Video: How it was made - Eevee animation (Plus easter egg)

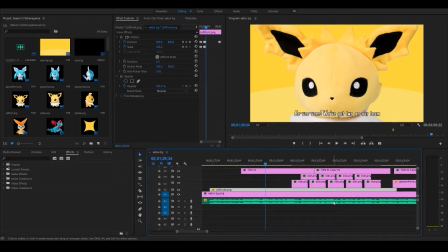8:18 You actually see that there's sometimes later on where I think my one actually matches the music a little bit better than in the actual original, which yeah, kind of cool. And then there's the subtitles at the bottom in another title layer,
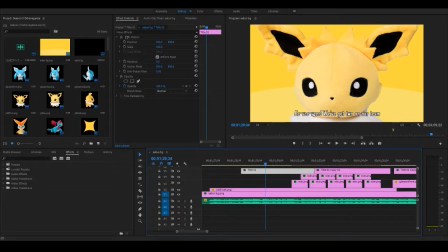8:35 and this I tried to make sound similar to what the Japanese are saying, or just to make it believable. So for example here, if I just play here, there you go, Eevee, and then we've got two on our team,
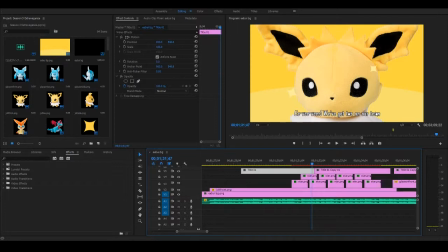8:54 Suburanai Hitomi.
It kind of matches up with the text here, so it'd be like there we go. So it kind of matches up with the timing of that, which makes it a little bit more believable.
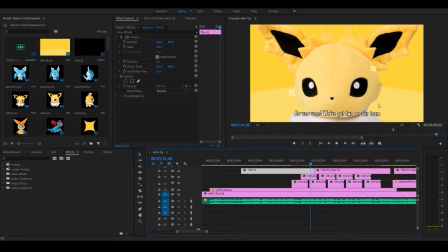9:10 You know, if you're reading it, you think, oh, were they actually the words? You know, is that actually a translation Japanese, or you know, is he actually edited it? Not quite sure. Then also we've got all these different layers here, which are the different sparkles that you can see moving about here.
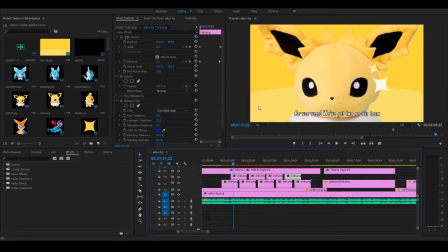9:27 Oh yeah, sorry about the audio. If you've done any video editing, then you probably heard a lot of this kind of noise before. I've kind of tuned it out now because I'm so used to it, but it might be a bit annoying if it's your first time listening to it.
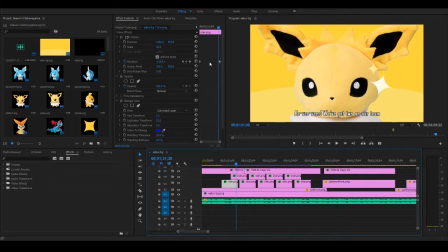9:42 But yeah, and then these just kind of pop in, they rotate, and then some of them actually shrink in size as they go on. So this first one, the white one, just spins slowly, then this one spins and gets smaller at the same time.
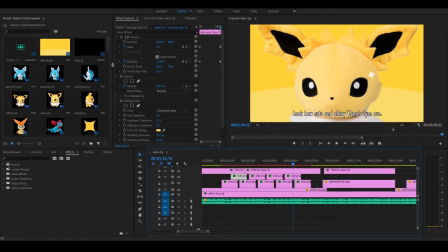9:57 They will just kind of pop in and do that. There's a couple of different ones which you can see on the side there. And I think actually the white ones actually had a color change effect on it as well. So I just made it so change whatever color one I used and then to turn it into white, another color.
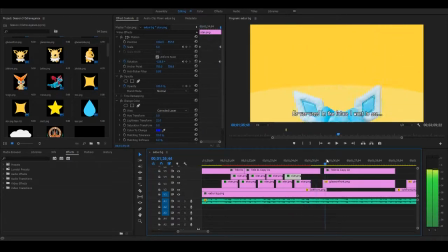10:17 There we go. And then introducing Glaceon again,
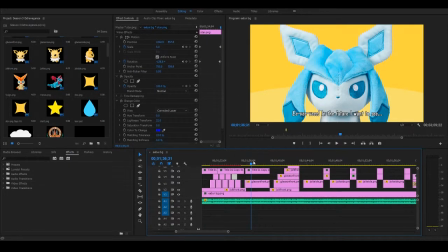10:23 just a little motion tween to pop in and then jumps forward again in time with the music, and then before going away. I kind of like this scene. This one's pretty faithful to in the original, except for obviously instead of 5 Eevees, it's 5 evolutions.
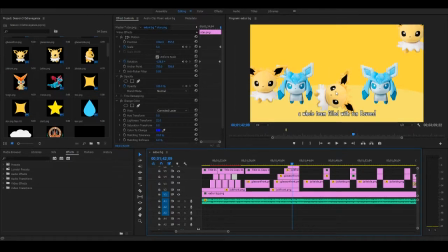10:43 It would have been cool to do all of them, but just because I only had a Jolteon and a Glaceon on my team, thought I would just do these two. Right, then after that, we've got this bit where Jolteon's kind of moving in time with the music up and down.
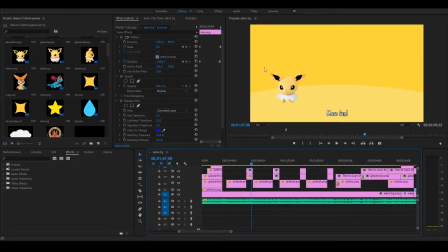11:01 There we go. So in the actual video, there's some little speech bubble or musical note bits going along with it as well. But I think if I would have gone too much into details like that, then it would have taken me years for doing the video.
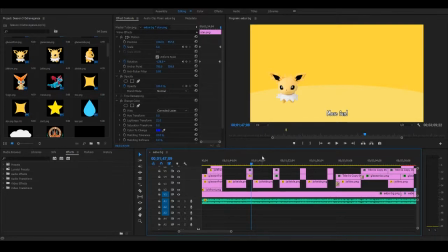11:17 I never would have finished it. So bits like that I kept out because it didn't really add too much to my video. Sorry. Oh, excuse me. But the text again, I've tried to make believable to what's actually being said in the song.
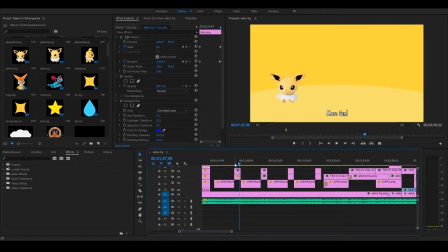11:32 So here it says more fun, and in Japanese it says mofu mofu, which kind of sounds like more fun in a way. So it makes it kind of believable. Then here it says kira strats, and in Japanese it says kira kira,
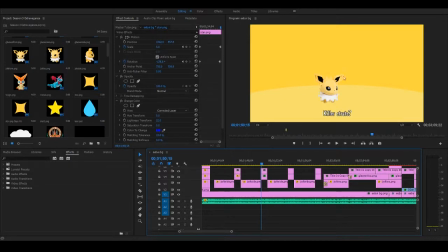11:48 which I think means sparkling or something like that in relation to the sparkly eyes. There you go. So again, it sounds kind of believable. These two, just kind of placeholder based on. I need to talk a little bit about making it Pokemon related.
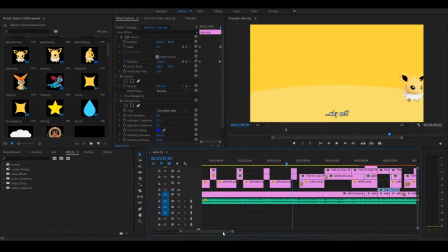12:07 So they don't quite work as well, but I think naze. Yeah, 2 words kind of matches up a little bit. Then we've got this neat little bit where Jolteon is introducing himself. He says.
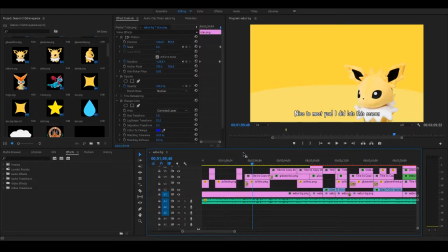12:24 He says nice to meet you, and in Japanese he says hajime mashite, which also means nice to meet you. So another sort of way of fooling the viewer that more of the subtitles are actually the correct meaning, because some of it actually is.
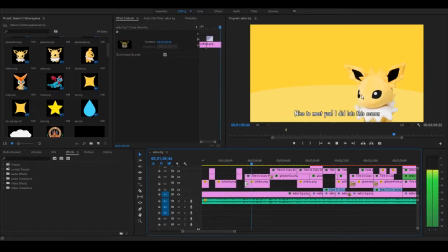12:38 And he's got a nice little crossfade in just to be like, hey, I'm here. There you go. And then Glaceon pops in with another crossfade as well. And I tried to do it so Jolteon's over that side, Glaceon's over this side, and then in the next bit, Jolteon rushes over to see Glaceon.
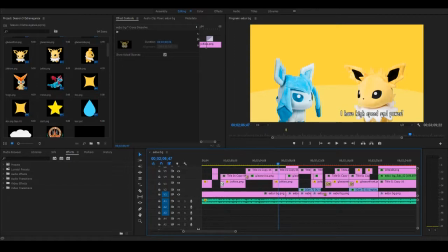12:58 And I've moved the titles to be next to them so you know who's talking. And then we get a nice little joke about Jolteon being all confident because he did well and stuff,
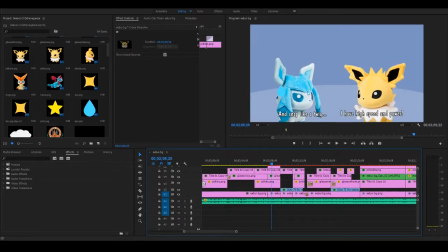13:10 and then Glaceon's like, yeah, but you're pretty frail, because Jolteon's defenses aren't that great. 1 hit usually is enough to kill it. With a little anime sweat bubble, which I think is this one, and it just sort of drips down the head there, which is a nice little detail.
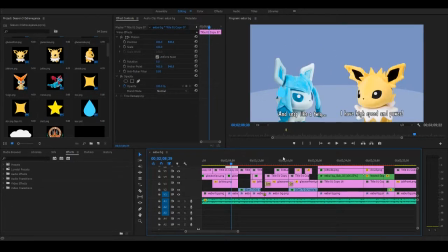13:31 Cool. Oh, also the background changes color as well. I think. So that was the tier 1. Is it this one? Yeah. So I got another color change effect going on to change it to this blue color,
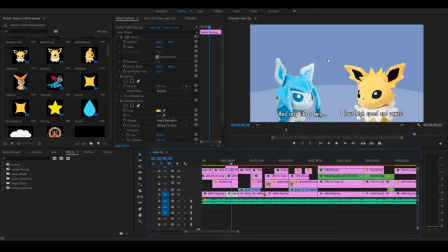13:48 which makes the joke impact a little bit better. And also there's a similar color change in the actual original video as well.
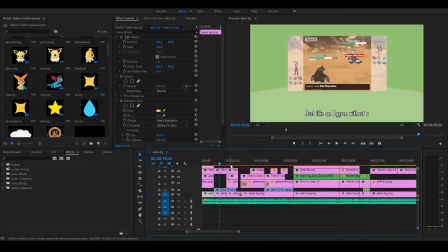13:56 Then we've got another color change which happens in the original, and we've got a little joke about Aggron, for all of its defenses, is actually pretty bad at tanking anything, especially not an earthquake from an Excadrill.
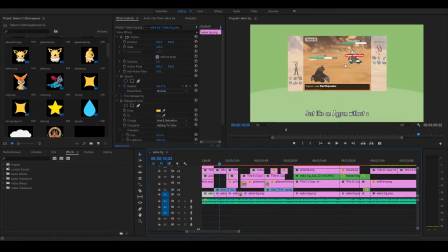14:13 This is quite weak to ground, so yeah, it's not gonna live that. And even with sturdy, this has got a mold breaker, so just bashes through it anyway. So the Jolteon is snaps like a twig, just like an Aggron without a Mega Revolution. Here we go.
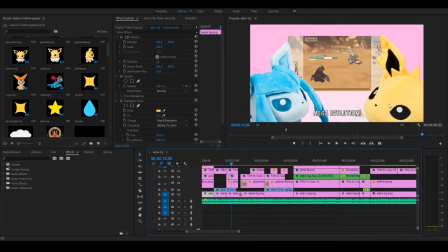14:31 We've got another change color here to pink with a little animation of these guys popping up. There we go. The color change is the same as the original, but it doesn't have this bit with them popping in, but that was a little detail that I added that I liked.
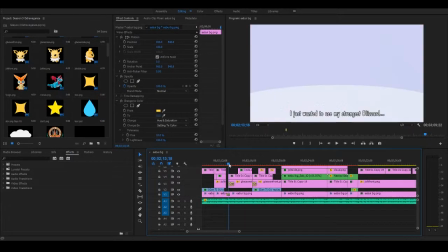14:49 Then we got a crossfade. So this is sort of a little, almost a little monologue for Glaceon. She's upset because he really wanted to use the
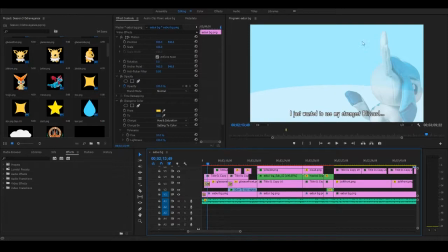15:03 strongest Blizzard in the game for at least for the level of Pokemon that we're doing. And she sort of fades in. It's all kind of dramatic and anime opening style, which again is reflected in the original video,
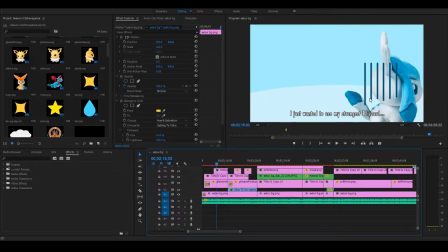15:20 even down to the little lines here that I made in Photoshop, and then just sort of plopped on the thing. And I think, yeah, I changed the color because they didn't quite match up. I think did I do them originally black and then change them to blue to go a bit better with the tone.
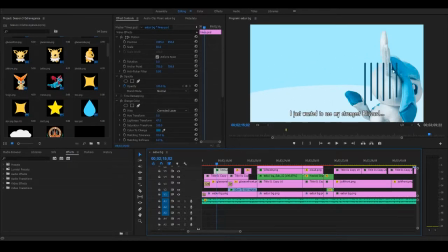15:38 Also changed the tone of the background here a little bit more to match Glaceon and make it a bit more cold rather than just kind of sad.
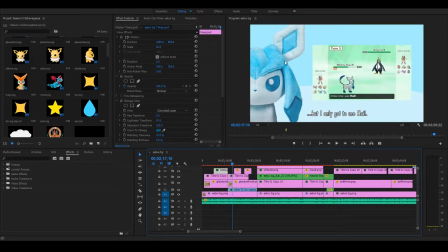15:49 Yeah, this camera angle works really, really well for it as well, and I think they do the same thing in the original. And yeah, Glaceon, some in-game footage of Glaceon versus Sam Warner's Penguin.
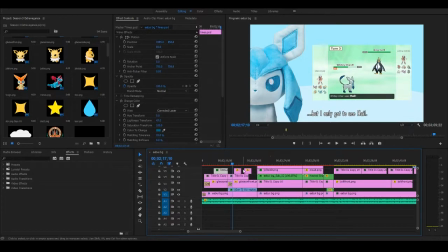16:05 Empoleon it just uses hail, doesn't get to use blizzard. It's very, very sad, and it just sort of goes down to a flash cannon there.
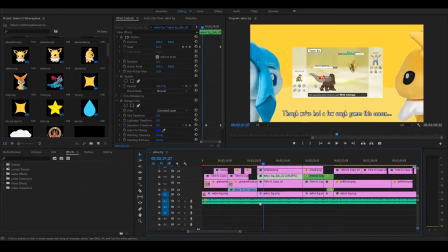16:15 And here we have so I believe this is a nested footage of the two Eevees. I think actually no, sorry. I'm not too sure what this one is. I'm thinking more of these ones.